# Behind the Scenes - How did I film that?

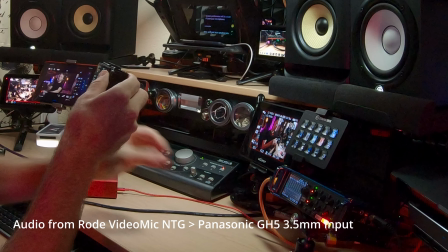4:02 And I put my hand up here to give the focus box a little bit more surface area to grab so that I know I'm in focus, but I like to have it there especially since with the teleprompter around the camera it's hard to get to the buttons so I can hit start and
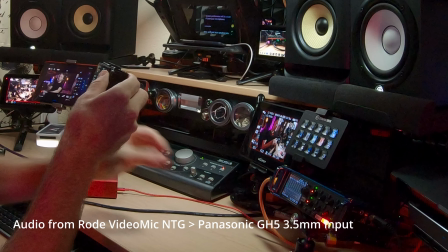4:17 stop recording here on the iPad and not have to worry about trying to find the button behind all my stuff up here. The Sony a7IV actually have the HDMI out going over to this little Lilliput
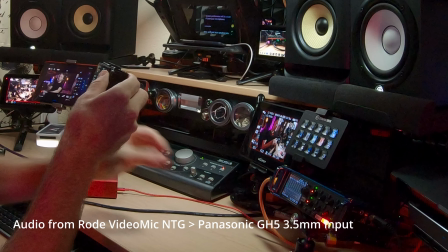4:28 7-inch monitor and as you can see I like to have the Sony's menu coming out of that camera mainly because I get the red tally light so I know that camera's recording and it just lets me have a view here so that I just I know what's going on with that camera versus having
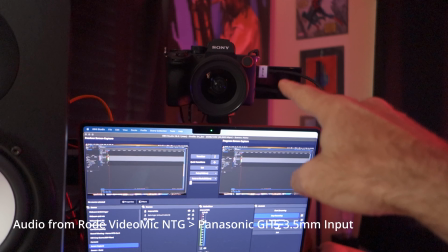4:47 to look all the way up there and try to see the small screen on the camera.
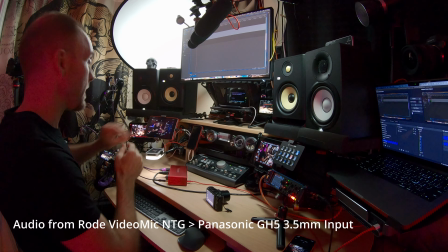4:52 I just have a larger monitor right there. So from this view I can see myself just to the left here in camera A. I can see myself just to the right here in camera B. and that's my
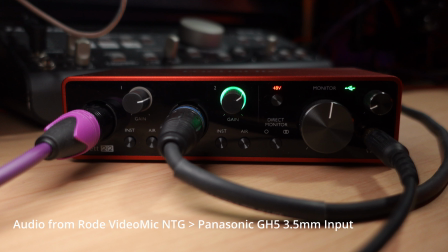5:01 typical setup but for that video that i'm talking about the usb gain structure using the scarlet 2i2 i needed to film the front
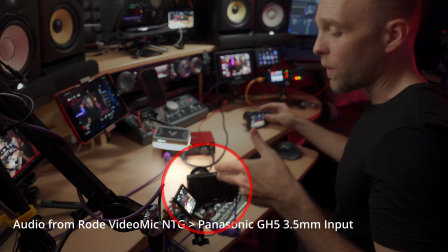5:07 of the scarlet 2i2 so i used my sony zv1 which i picked up used on ebay by the way so i got a pretty good deal on that
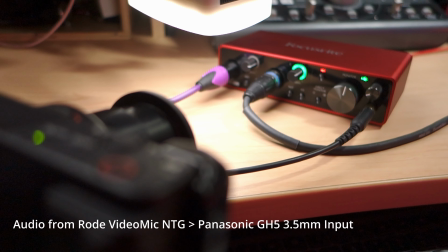5:15 it came in condition i have the zv1 just focused in tight there on the front of the scarlet 2i2 sorry about the audio if i
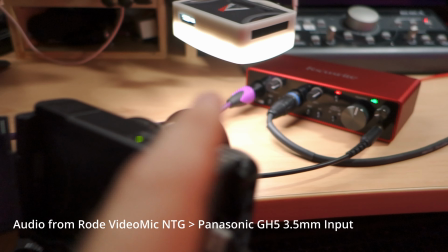5:22 drift off because my microphones are up there i'll get to those in a second anyway the sony zv1 is focused there and i've got it mounted directly to my desk using this small articulating arm and because i didn't want to always have to look down at the sony zv1's monitor on the back
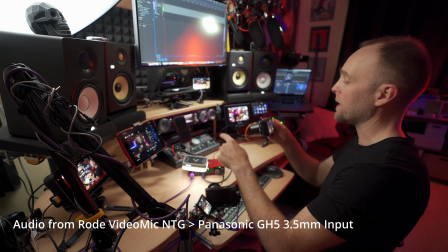5:37 i ran an hdmi cable out of the sony zv1 and i ran it up around my desk over to i happen
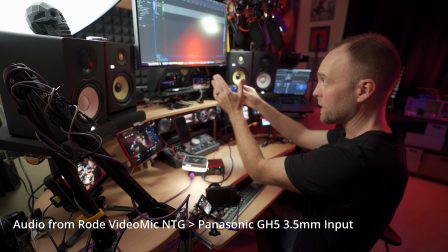5:46 to have a spare animos ninja so that i can just see the sony zv1's output right there instead of having to look down here all the time.
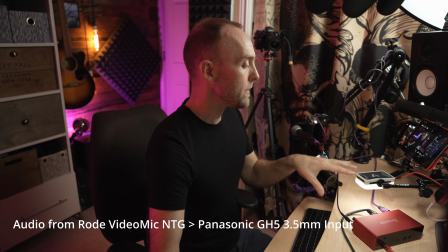5:55 And mounted right over here in front and slightly above the Scarlett 2i2 that I needed to feature is my
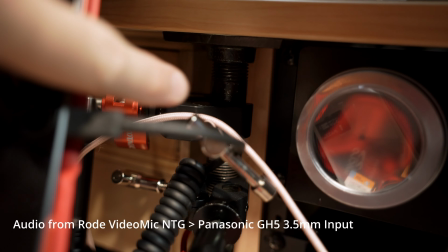6:03 little Aputure MC light mounted on an 11-inch friction arm that is clamped to this small pipe I installed on my desk.
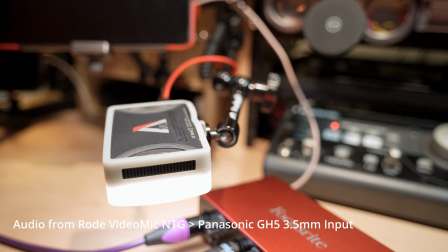6:10 And I wanted an extra light here because the Sony's EV1 doesn't have as great low light capabilities as my other Sony cameras.
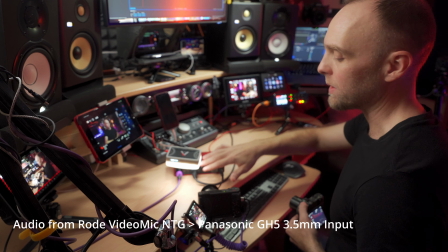6:17 So I needed a little extra light. So I just threw the MC down. I think it's on like 4% just to give a little bit of light here on the front of the 2i2. So on the lighting note, let's talk about lighting real quick. I've done some videos on my lighting setup, but I'll just cover it really quickly.
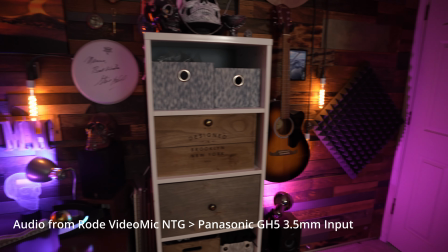6:31 I've got my key light up there, obviously. And of course, I have some colored lighting and tube lights and Edison lights behind me here in my office to provide some color and some texture.
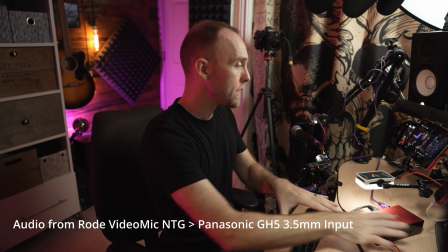6:40 And I've got the little Aputure MC lighting up the front of the 2i2, but I needed more light on the desk because otherwise it was too dark for the ZV-1 to capture this.
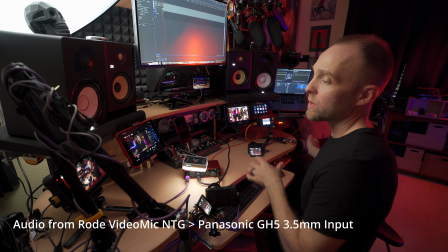6:49 So I'll turn the light off that's lighting at my desk real quick. So you can see from the side shot kind of how dim it is.
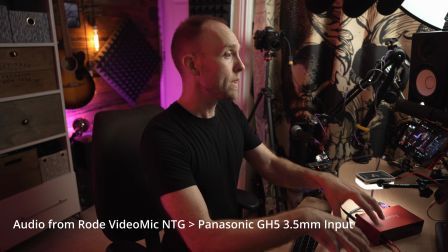6:55 And that's not always bad, but if I'm demonstrating something on the desk, I need more light on the desk.
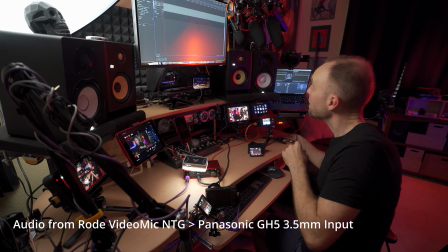7:00 And right up here, I don't know if you can see it, I have a little Viltrox.
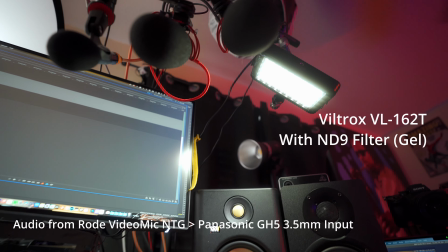7:06 It's like a four by six inch or a three by six inch little light. I find it's a little too bright.
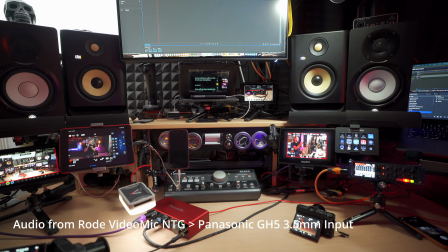7:12 Its dimmest is still too bright.